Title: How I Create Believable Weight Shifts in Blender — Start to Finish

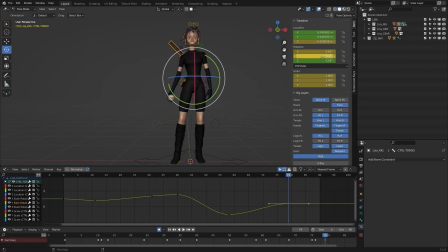999s
But at the very beginning, it can look a little bit rough, and that even goes further if you are doing another workflow that I use very often is the cube method, where I animate a cube first and literally just constrain the character to that cube and kind of just animate and get the
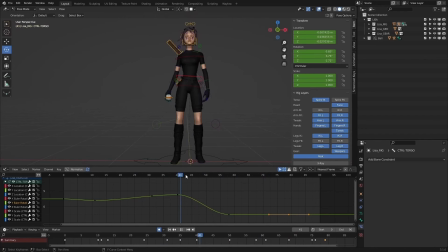1018s
cube feeling correct first. That can be another thing where you kind of have to trust the process, because you throw your character on a moving cube, the character's obviously going to look like like a kind of just an action figure bobbing around. So you do have to really trust, kind of like you'll get to that place eventually.
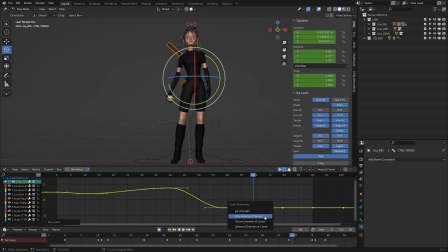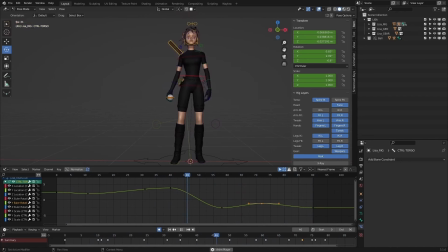And you can see, like, with this, only the torso and the hips are really moving at this point.
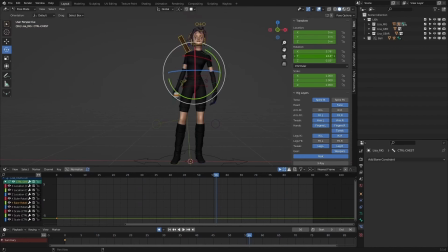1070s
But I'm really trying to establish sort of the rotation and the weight shift that's happening with the main cog control. And then here, I'm probably going to actually start counter animating a bit of the cog control movement with the chest, because you can see with just the cog rotated, the entire body is rotating over, and it's too far over towards screen left.
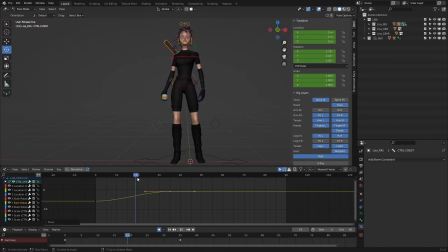1087s
But when I actually start counter animating the chest and offsetting that, we're going to get some nice solid body mechanics in there, with the chest kind of countering what the hips are doing a bit. So that will kind of offset that far rotation over in that direction.
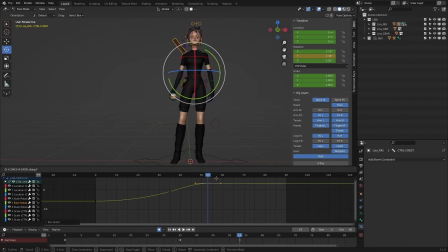1103s
You can see as I start to bring the chest over, kind of countering the rotation of the hips.
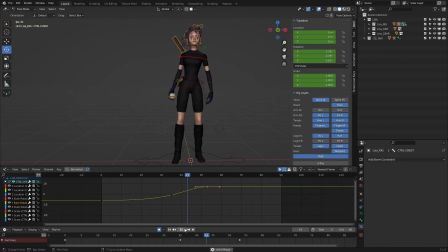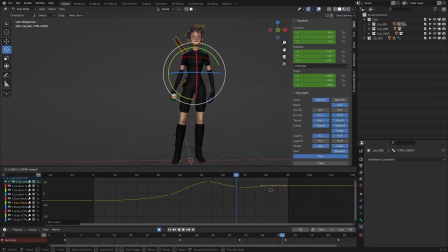And again, similar to a lot of the other, controls, animating just, one rotation axis at a time,
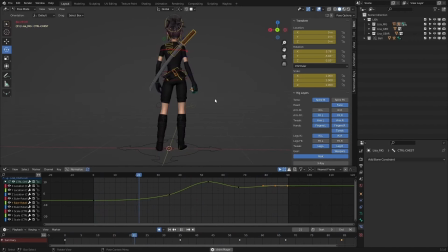1148s
kind of figuring out that movement on the throw, kind of figuring out the movement on that weight shift, and kind of how that settle is going to happen, how that overshoot should feel in there.
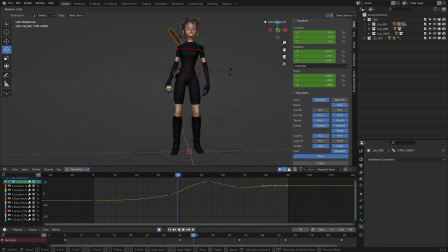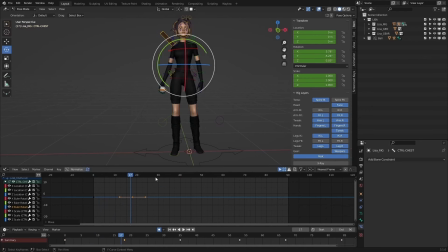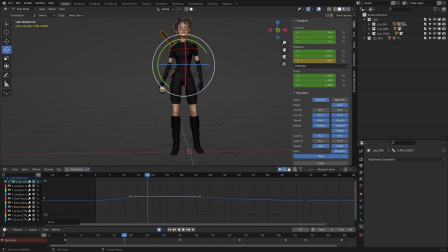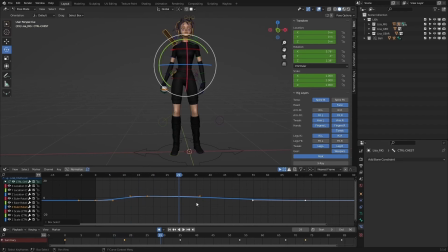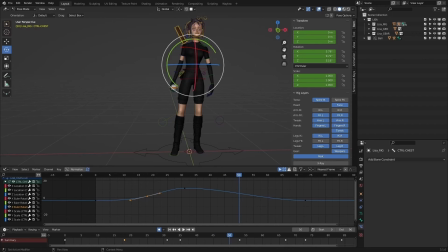1207s
And here I'm just tweaking the rotation along the z-axis, the sort of twist. So figuring out how that twist is going to kind of motivate the throw of the arm and the hand.
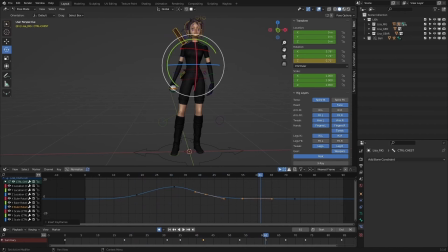1222s
And again, this is where you kind of got to just imagine what's happening here. Looking at your reference, knowing that this is the part where the hand or the arm is actually going to be in the air, and kind of just visualizing that.
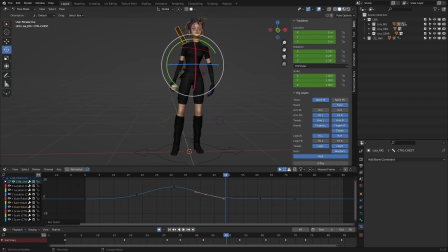1239s
You don't need to pose it out. You just need to make sure you're thinking about all that stuff. At this point, the hand is going to be extended.